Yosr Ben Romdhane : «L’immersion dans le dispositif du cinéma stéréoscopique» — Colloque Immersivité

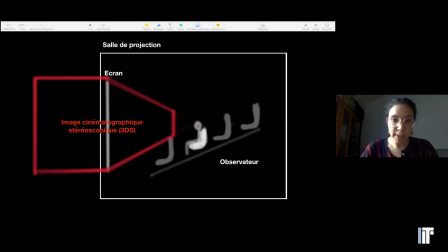L'immersion proposée dans le cinéma 3D construit un pont qui lie la salle de projection, donc le lieu de la réalité, et le film, le lieu de tous les possibles. Elle invite l'observateur non pas à traverser ce pont, mais à se tenir au beau milieu.
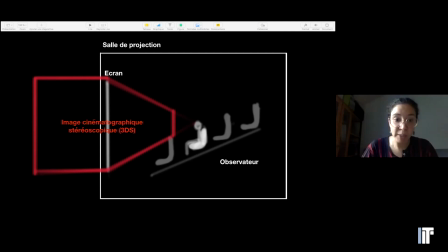La réalité est alors empreinte de sensations d'expériences improbables, parfois même impossibles, et à leur tour, ces expériences sont enveloppées d'une réalité qui ne s'enracine pas dans le contenu de ce qui est représenté,
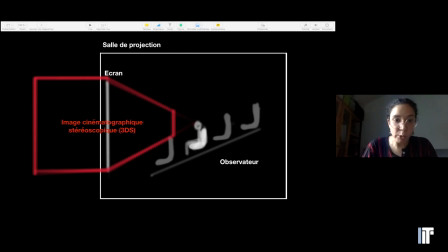mais dans le processus même de sa représentation. Au milieu de ce pont, l'observateur est dans une posture où il est canalisé mais réactif, d'une part, et en immersion physique et perceptive de l'autre. Il s'agit d'une posture réceptive qui favorise l'exploration et l'expérimentation.
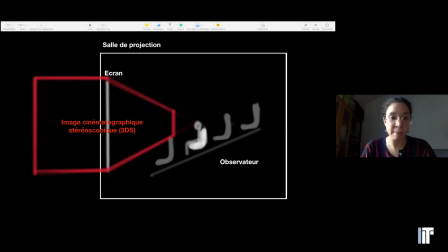Une fois atteinte, elle permet à l'observateur de faire lui-même un certain nombre d'expériences en dépassant un certain nombre de contraintes liées à la réalité du monde dans laquelle nous vivons. Pardon. Dans Gravity, par exemple, le film propose à Monsieur et Madame Tout-le-Monde de faire l'expérience
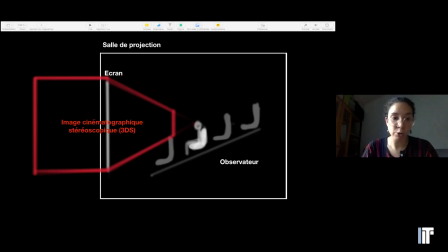une expérience qui se rapproche de celle de l'environnement spatial extraterrestre, qui plus d'être extrêmement dangereuse, reste aujourd'hui réservée à une élite.
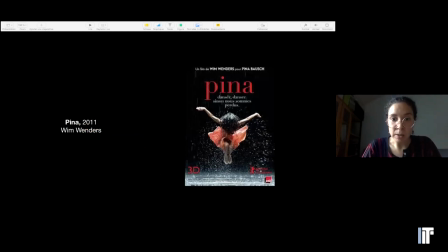Dans d'autres films comme Pina de Wim Wenders, l'expérience proposée, c'est celle de faire l'expérience d'un spectacle en multipliant son positionnement corporel.
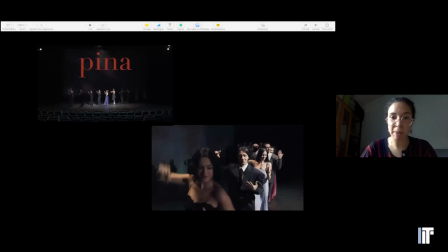Ainsi, le corps virtuel proposé par le film place par moments l'observateur face à la scène et à d'autres sur celle-ci, aux côtés, bien entendu, des danseurs. Grâce au mouvement de caméra, dans certains moments, le film intègre même,
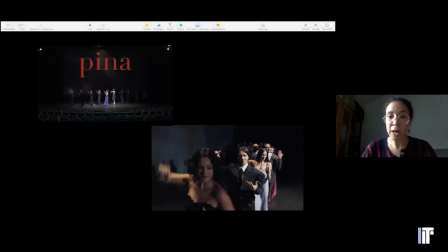par le biais du corps virtuel, le spectateur à la chorégraphie du spectacle, à la chorégraphie présentée par le spectacle. Donc, par le biais de cette posture, le film n'invite pas seulement le spectateur à voir le spectacle, mais à y participer en s'intégrant naturellement dans l'ordre établi par celui-ci.
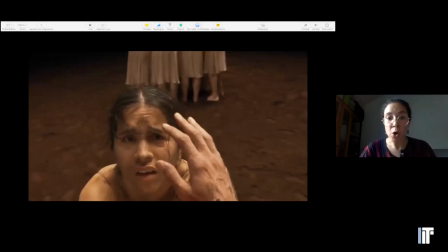Encore plus, dans une des séquences du film, le corps virtuel se superpose au corps de l'un des danseurs. Il donne ainsi à l'observateur l'espace de quelques secondes, l'accès à l'expérience non pas seulement du point de vue de l'autre
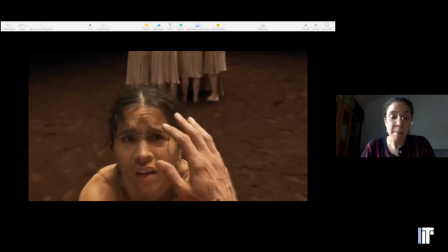au sens visuel, mais aussi au sens incarné.
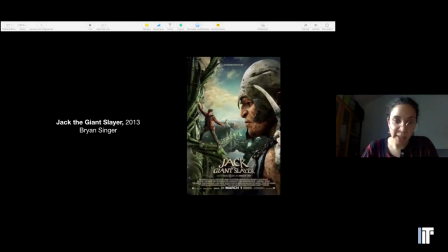Dans notre troisième et dernier exemple, Jack the Giant Slayer, on retrouve une continuité plus intéressante encore de cette possibilité d'habiter d'autres corporalités.
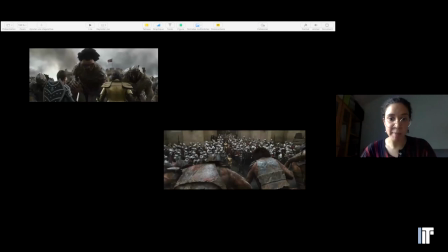En effet, l'observateur y est amené grâce à la variation de la distance d'Anthrax, donc c'est la variation de la distance interoculaire, à voir successivement à travers les yeux des géants et puis des humains.
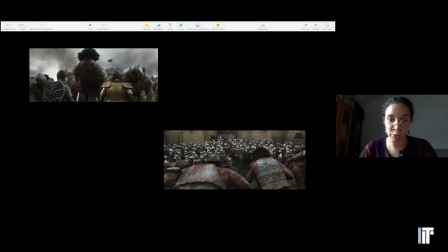Et ainsi, d'appréhender l'environnement du film à la fois à travers deux échelles différentes, celle déjà connue qu'il expérimente tous les jours, et puis celle qui lui est complètement étrangère.
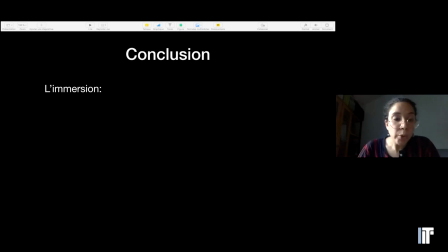Pour conclure, ainsi, par le biais de cette posture, l'immersion dans le cinéma 3DS n'est pas seulement une fin en soi. Elle est un moyen de dépasser nos limites, de faire de nouvelles expériences que la réalité de notre monde nous interdit.
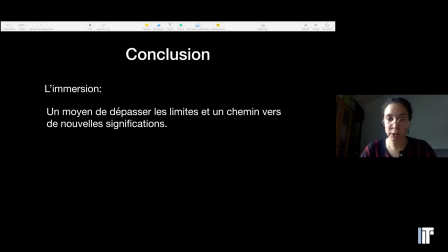Ces expériences nouvelles nous ouvrent un rapport nouveau au monde qui nous entoure, et tapissent un chemin vers de nouvelles significations. En effet, elle permet de pallier les limites de notre corps dans un contexte où
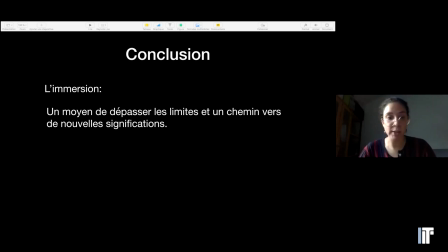l'existence des champs tels que la physique quantique ou l'astrophysique deviennent de plus en plus populaires, mais demeurent impossibles à appréhender de par la limite structurelle et perceptive du corps humain.